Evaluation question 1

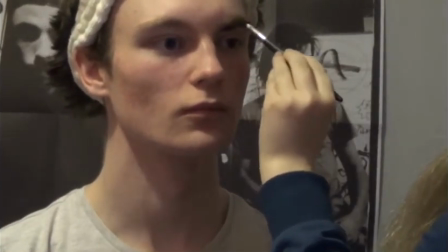0s
Now, here is a short interview with the main antagonist Cameron Dean and how he thought the makeup worked well.
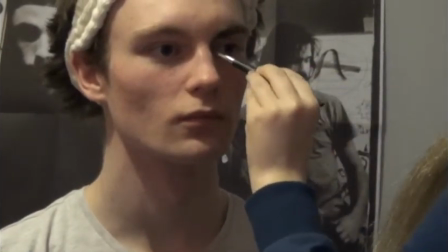7s
Well, seeing as there was no actual plan for how things were going to go,
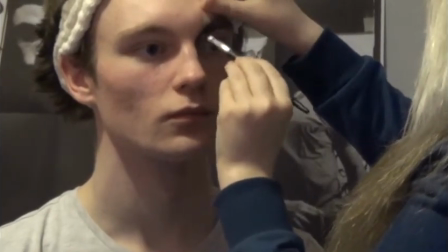11s
I think the makeup artist did very well in taking inspiration from the surrounding area.
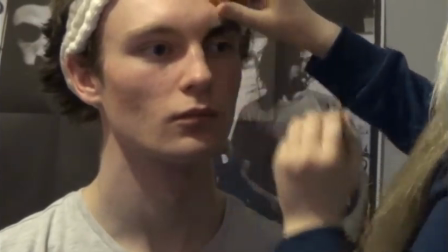17s
In what ways does your media product use, develop, or challenge forms and conventions of real media products?
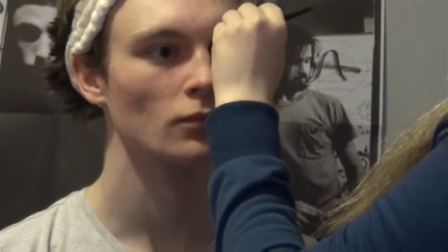23s
For media, we used fast cuts, cross-fading, jump cuts, slow motion,
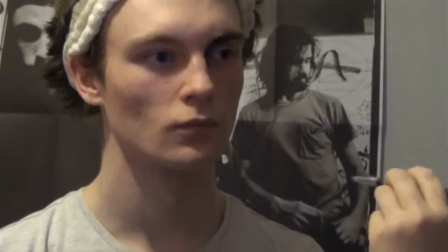28s
and clips sped up, meaning that shots were as short as 3 seconds.
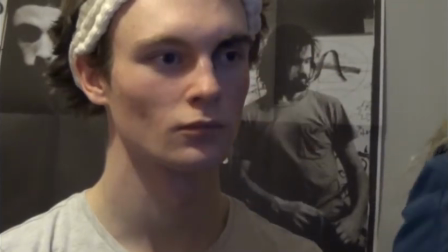33s
We also used textual transitions to make our trailer a product with a studio title and actors' names,
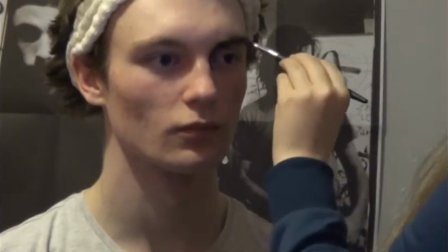40s
with fades and straight cuts joining the clips together, making them less jolted and blend and flow easier.
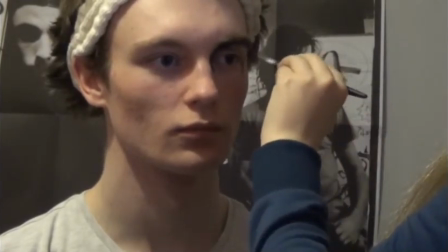47s
At the end of our trailer, we reversed all the clips, making a reverse sequence of the first section of the trailer.
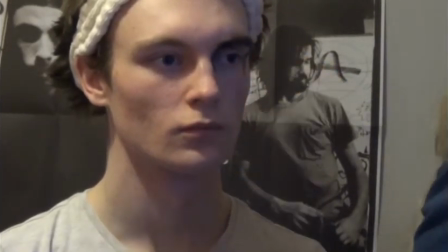53s
This symbolizes confusion, disorientation, and fear of the unknown.
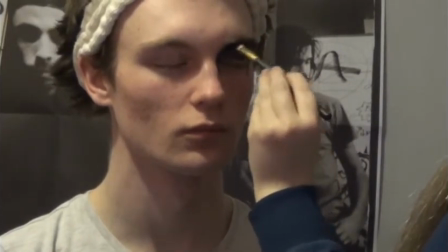58s
This goes against the safety aspect of Maslow's hierarchy of needs,
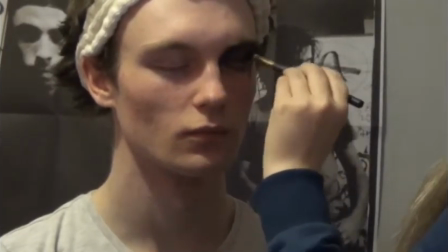63s
making the audience feel scared and out of their comfort zone of conventional films.
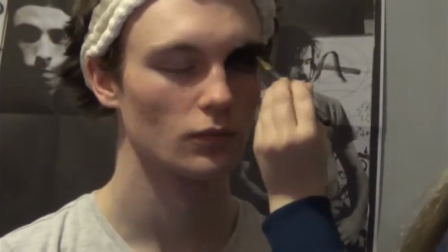68s
We followed the conventions of stereotypical actors used in most cliché horror films.
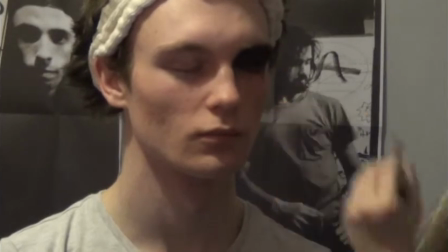73s
We followed Clover's final girl theory, with Alex Piper's character being the remaining survivor,
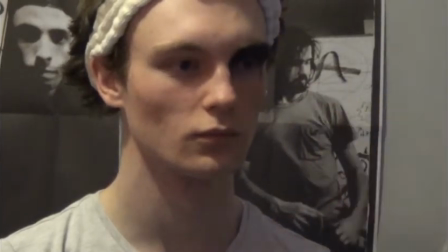82s
and personality traits developing.
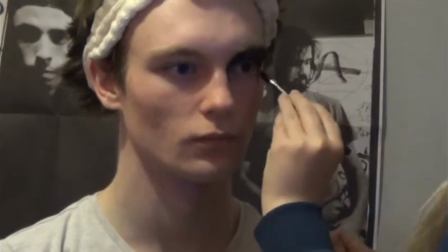84s
These changed from overly confident to paranoid, fearful, anxious, and anticipating the worst in her nature-filled surroundings.
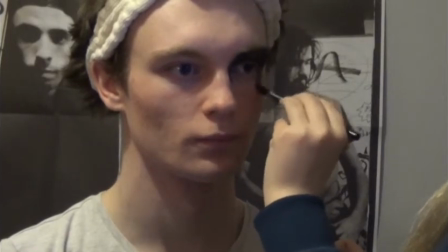92s
Our trailer contains young teenage characters.
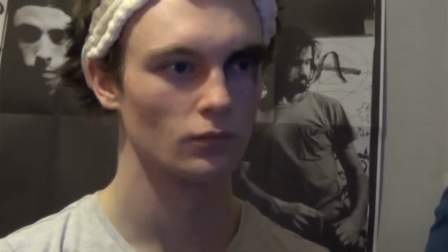95s
This is conventional of a horror film, and these are easier to persuade, scare within the movie due to lack of personal experience.
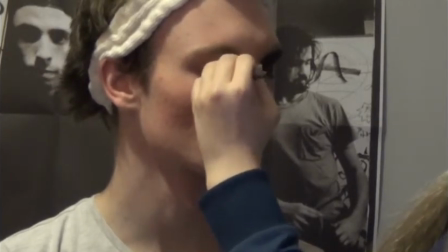102s
Our trailer follows gender stereotypes with the girls gossiping and the boys setting up camp with physical displays of their masculinity.
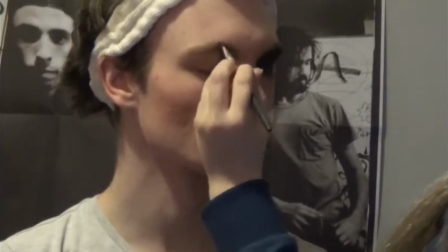109s
There was also non-believers within the trailer,
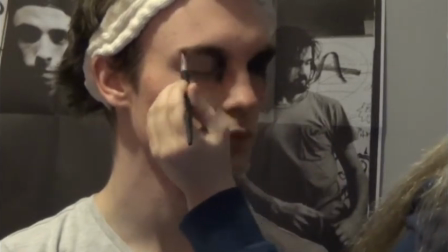112s
which are conventional of horror films due to the fact that they are in denial, and it is an example of dramatic irony.
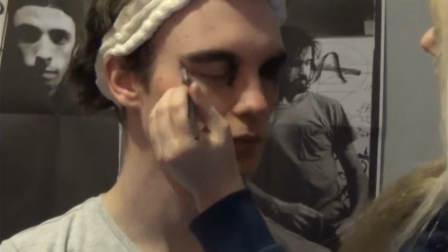119s
However, most of our characters are protagonists, which is unconventional of a horror film, but this makes our film different and unique.
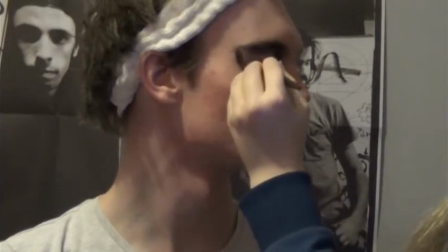127s
Our location, or mise en scene, was a full forest,
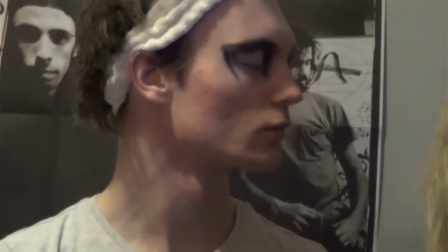132s
and this was a great choice as the area is isolated and enclosed, making fear grow amongst the characters.
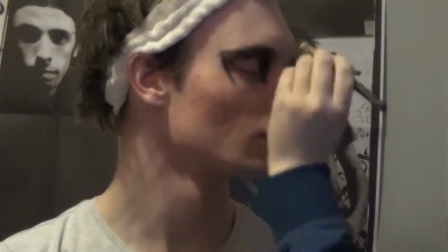137s
This is stereotypical and conventional of a horror film, as it cuts out communication with the outside world.
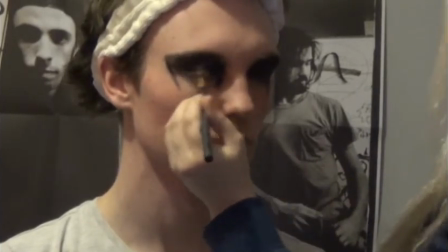143s
Examples of film trailers with this element include Woman in Black and The Cabin in the Woods.
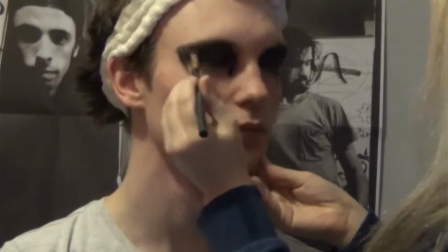150s
Costume choices were minimalistic, and this was following horror trailer conventions as it made our characters look normal and have
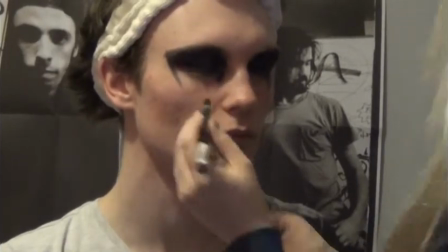159s
verisimilitude and an element of realism.
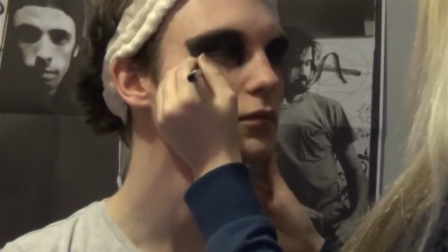162s
However, we used makeup to make our antagonist fit the role, and using dark shades, he reflected the darkness of the woods.
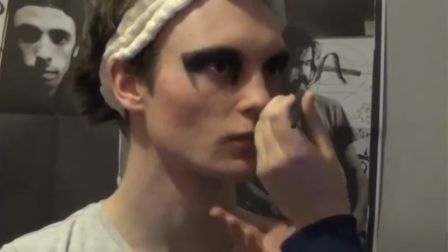170s
We used black paint around the eyes and torso to create symbolic signs representing the curse of the woods.
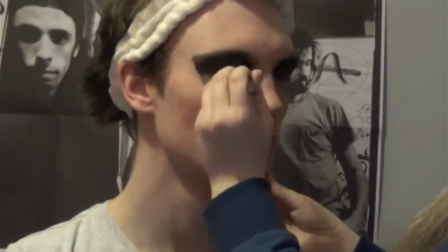176s
We also used a smoky eyeshadow to make the
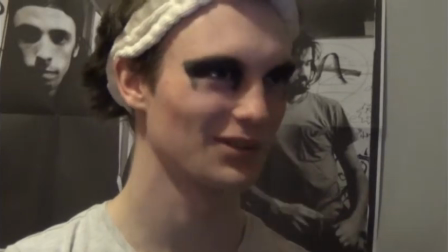181s
look black was slowly overpowering his body, and it also made the black look blended into him like he was absorbing the evil.
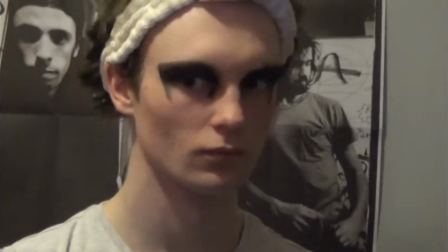189s
We used fake blood for Chelsea's injury by placing it on and around her eyelids,
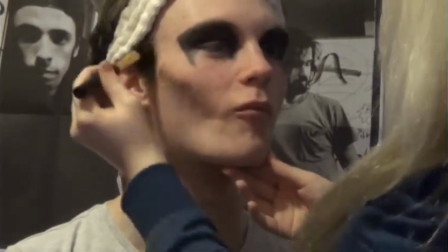194s
but this were just the parts that were not covered by her hands, which were also covered in blood.
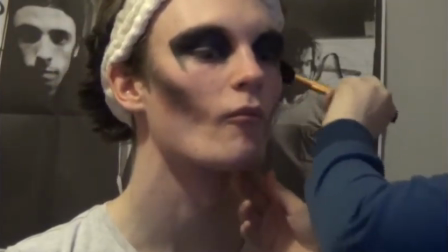200s
Since we didn't have the budget for digital special effects of injury, we worked with what we had,
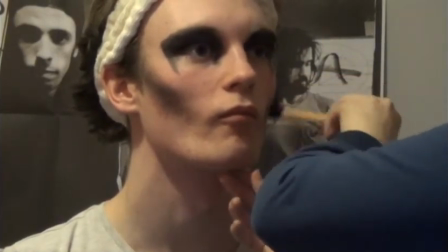205s
and the outcome was better than we hoped, because by holding her hands towards her eye but not seeing the actual injury,
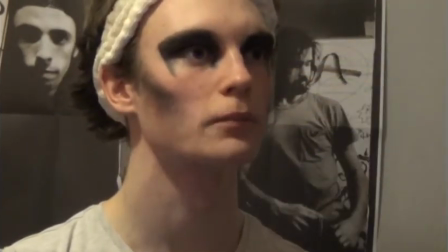211s
it left our audience guessing, which is very stereotypical in the horror genre.
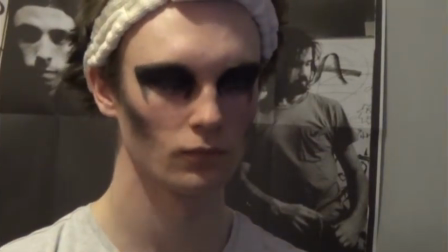217s
We aim to conform to conventions, as it's a good basis to start with.
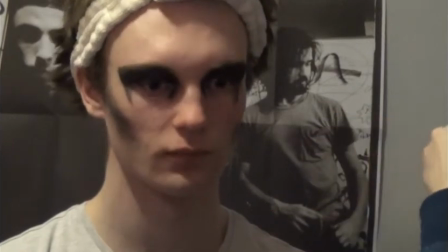222s
The conventions are effective as they guarantee you an audience. As sticking to conventions with universal themes, etc., means that the
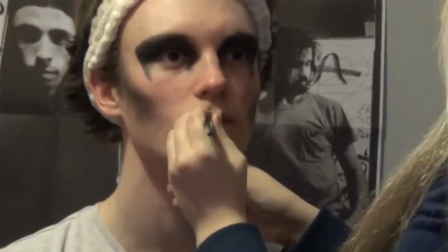232s
maximum audience potential is much higher, and you can aim for a larger target audience.
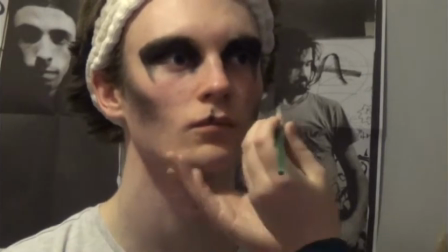237s
Yes, I feel we did achieve this effectively. As in our trailer, we used things such as the studio logo overlaying and embedded onto the trailer.